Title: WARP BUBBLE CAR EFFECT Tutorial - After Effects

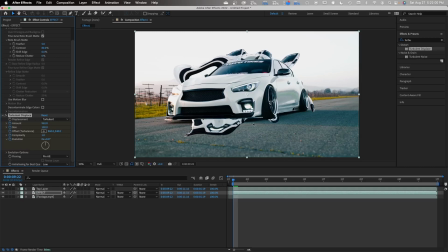(4:06)
So I'm going to set it to around 900 and 960. Between 900 and 1000 is typically good. And for the size, I'm going to drop this down all the way to, let's set it to 10.
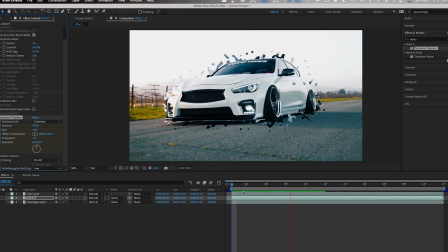(4:21)
10 looks pretty good. So now you'll see that the bubbles are not moving whatsoever.
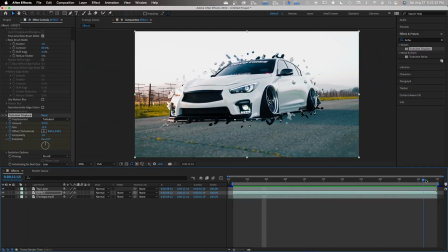(4:28)
So how do we change this? We want to go to the last frame of our clip. We're going to add another keyframe to this effect. So now we're going to change the size to, let's do something like, I say,
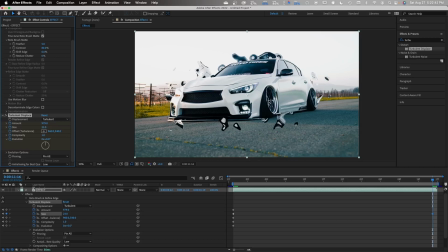(4:48)
right about 23-ish is where it's still keeping that bubble look. And I also like to change the complexity just a little bit. because it adds a little bit more movement to our bubbles in the background. So we'll change it to 1.6 towards the end.
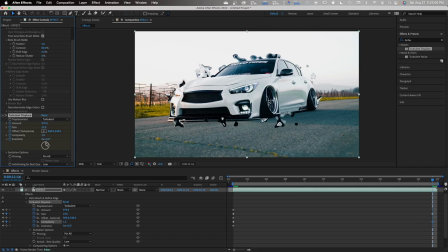(5:04)
And then also you've noticed in some tutorials that you see the bubbles in the background moving or rotating around the car. So to do this, we have our rotation at 0 in the beginning, and at the end, we're going to set it just slightly. So we're going to do like 65 degrees.
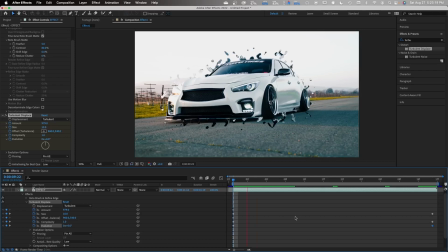(5:23)
So now, if you look at it, you'll see those bubbles are starting to come out and move. Another thing that I like to do is we can basically set the offset and have it kind of rise upwards.
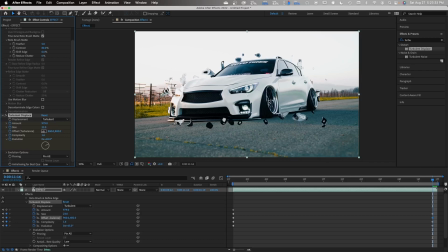(5:38)
So we're going to change the offset at the very end, and we're going to move it up just a slight bit. So now it adds a little bit more movement to our scene. I'm going to give you guys one more extra thing that I like to do. So I will go here and we'll apply another effect to this layer.
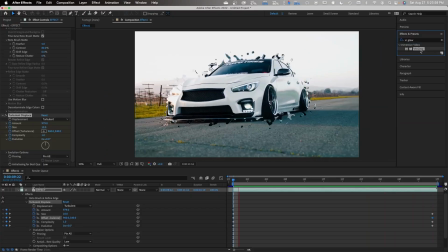(5:56)
It's called VR Glow. We'll drag it onto our clip. And so now it's going to give our bubbles a little bit like of a glowing effect, which is pretty cool.
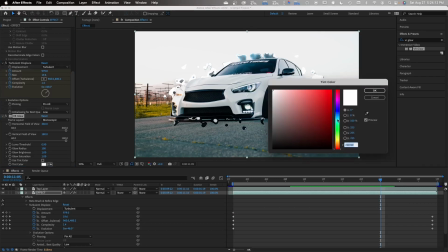(6:09)
So we're going to set the tint color to, let's maybe do like blue or something like that. Blue, okay. And then we're also going to use tint color. Use tint color. So now we have more of that blue color up here.
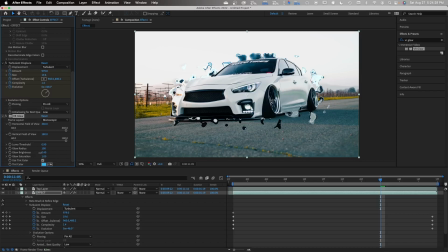(6:26)
And it's a little bit bright, so I'm going to turn this down just a tad bit, probably 0.4. So now, with this effect on and off, this is the effect on, and this is VR Glow off.
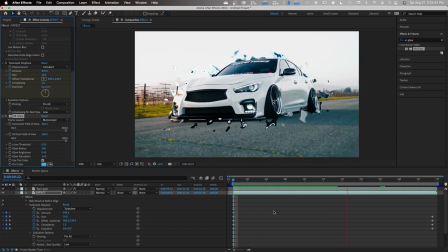(6:38)
So it adds a little bit more extra to your scene. And that's basically the effect in a nutshell. I know some people tend to like this coming out from the bottom. Me personally, I don't really like this showing up in the bottom, and it takes the realism out of it.
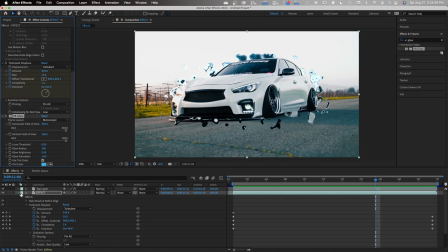(6:58)
So one thing you can do is take your background layer, you want to duplicate it, and let's put it above everything. So now you can't see anything. So what we can do now is we can take our pen tool
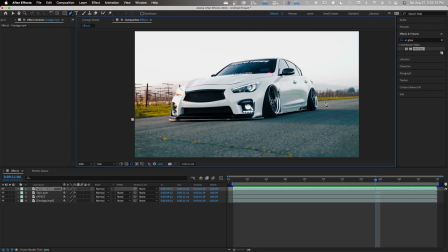(7:14)
and basically let's pen out just the ground here.
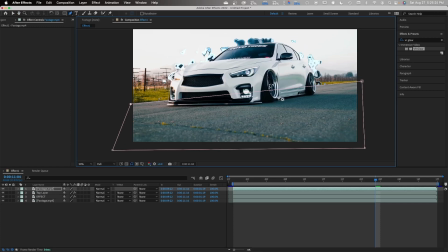(7:22)
Boom. So now this is basically cropped everything that shows up underneath here. So if we go back and we look at our footage, you can see that no bubbles show up underneath here.
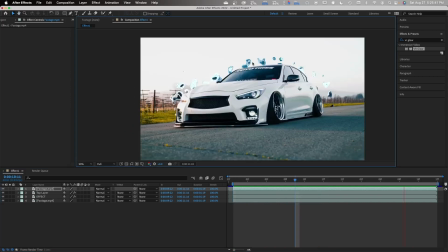(7:38)
This is one thing that I like to add to make it look a little bit more realistic and a little bit more clean. And this is my opinion. You guys can do it any way you want. But these are some effects that you can add to do this warp bubble effect.
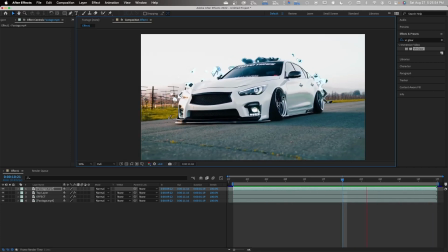(7:51)
If you got any sort of knowledge out of this video, I would greatly appreciate any sort of support. May that be a like, a comment, or a subscribe. And I hope to keep making these videos to show you guys how to edit and how to do cool effects. Thank you. Peace.